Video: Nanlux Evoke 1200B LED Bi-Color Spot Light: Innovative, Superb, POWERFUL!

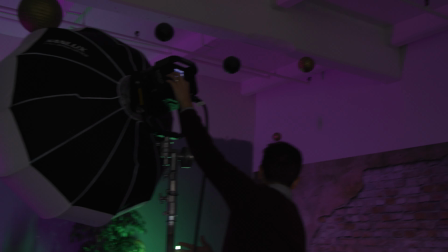[4:06]
And then over here, I'm gonna throw a little green.
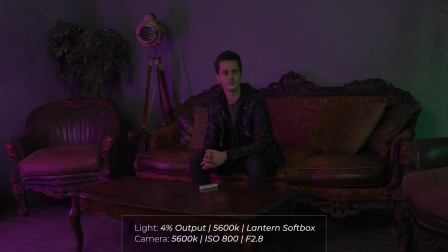[4:11]
Now, the motivation here can be a little bit of everything.
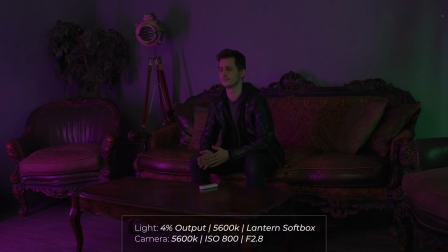[4:14]
I'm gonna imagine that this is sort of the spill light that you would get maybe in a lounge or bar type setup. So you've got some neon signs everywhere, you got some scattered lights that are just splashing color all over the talent.
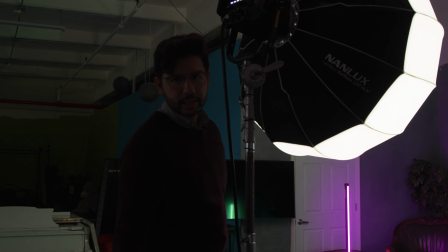[4:27]
Now, we're gonna just add a tiny bit of fill.
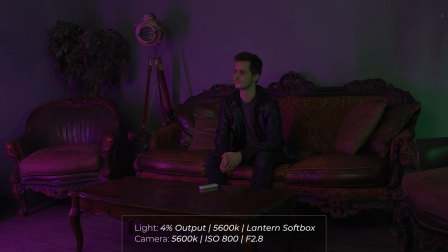[4:33]
So we'll keep it at an astonishingly low 4%.
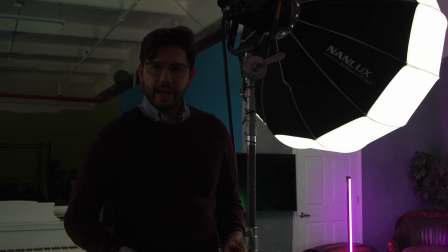[4:38]
You're probably asking, why have this huge light if it's just filling in at such a low output?
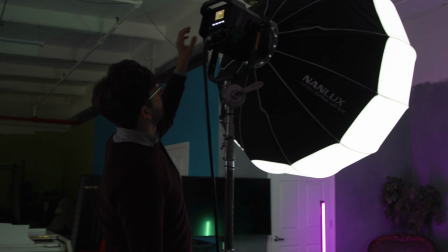[4:43]
Well, perhaps we can use the Evoke's effects mode to give a little bit more context to the scene.
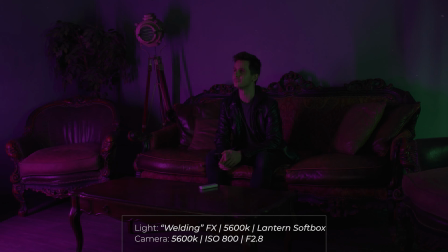[4:48]
Okay, now let's say you get a little tired of this. This is kind of flat after all. It's just a fill light, some color.
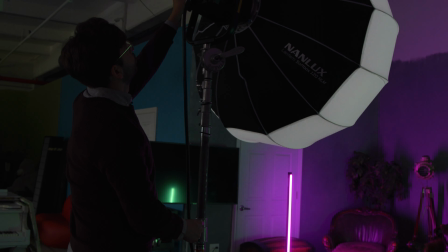[4:55]
If we really want to bring some life to the scene, a little more action, something happening in the background, we can leverage the effects mode here. And so I'm just gonna switch over to effect right now, and I chose welding before. Let's say it's a club. There's some stuff going on in the background, some music playing, lights flashing.
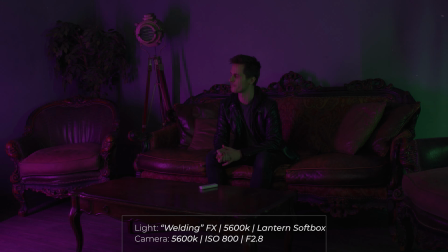[5:12]
So we're gonna go and just lower this dimming from 0.1 to 0.2. So it's a very small range.
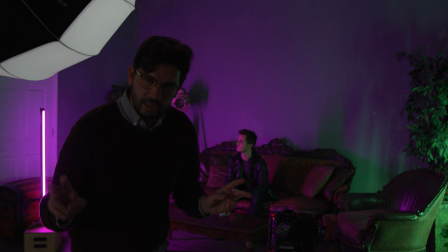[5:23]
The Evoke does give you an easy menu to customize the effect, including brightness range, frequency of the effect, and of course the CCT base.
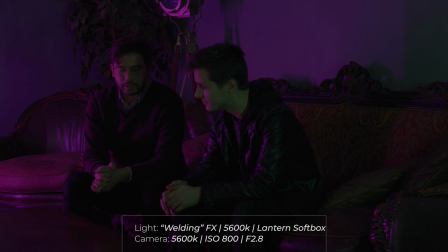[5:31]
Now you can see in the shot here that you're getting this, intermittent flicker. So it could kind of look like, just the off-camera lighting that's going on, that you have no idea where it's coming from, but it's contaminating the scene, so to speak, adding a little extra flair.
How's it going out there tonight? Thoroughly so-so. Thoroughly so-so. Meet anybody? No, but I haven't gotten up from the couch yet either. Yeah, I don't know. There's a lot of construction and welding going on right now. Yeah, what is that? They just came in here out of nowhere. New York City, I tell ya.
Our last demo took a similar approach in that we continued to use the effects mode, but after 2 tests where we didn't even breach 10% of the light's possible output, I had to put those 1200 watts to work. So for our last test, I want to see how we can really utilize the full 100% output of the light. Now, it isn't that dark yet. It's getting dark, as you can see.
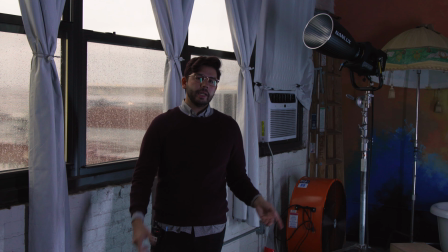[6:33]
It's overcast today because it's raining. It's actually great because it's exactly what I want. I want to create a storm. But I want it to be, a little darker later at night when it's maybe becoming dusky. Sun's gone at this point, but it's still just light enough for you to kind of make out the sky.
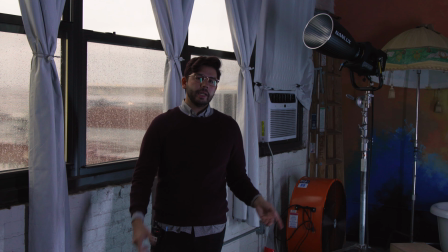[6:49]
Still, it was very obviously daytime, so to start, this scene required us to add 4 stops of ND filtration to the lens,
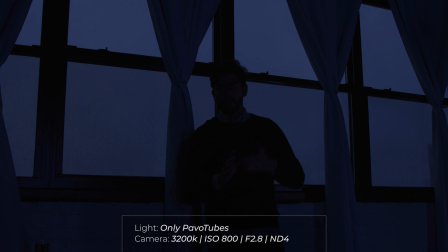[6:56]
bringing down the window light to something closer to dusk, and also blacking out the majority of the indoor space in the process. So if you look at this camera, it's reasonably bright, decently exposed. There is obviously some light coming in from here and it's fairly soft. I also have some fill lights over here in the form of the tube lights from before. But if you look at the cinema camera, it's a completely different story.
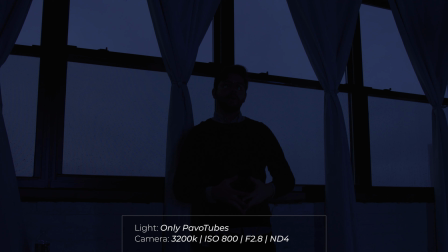[7:18]
Now this I have set up for 3200 Kelvin, which keeps it even cooler than it's supposed to be because it's set for indoor tungsten light. These lights are technically blue, they're very desaturated, but they are blue light.
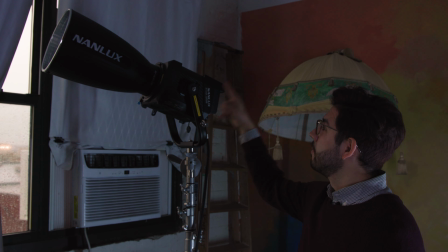[7:29]
And the Evoke 1200B, it's not on yet, but I have it set up for a storm effect going all the way from 0 to 100% in rapid flashing successions.
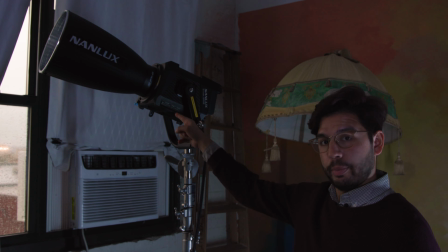[7:38]
And that's actually going at a 6500 CCT, so it's a little on the cooler side.
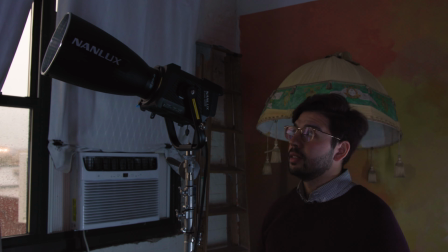[7:43]
Combine that with the white balance on the camera, and it creates this really blue, dusky look, which is exactly what we're looking for.
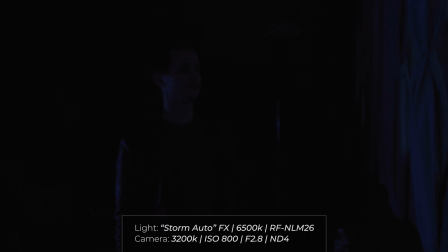[7:50]
So one more thing is we're using just one more modifier. This is the RF NLM26.
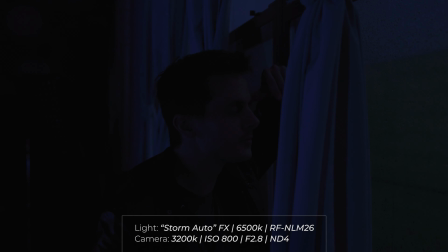[7:56]
I mentioned it in the beginning of the video. It's the longer version of the included reflector. This is separate, by the way.
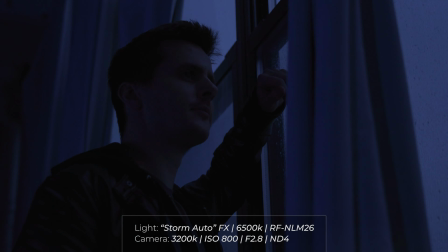[8:01]
But this is what gives you the full rating of 61,030 lux.
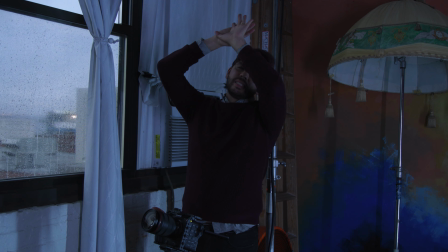[8:06]
So combine that with 100% output and it should give quite the lightning show.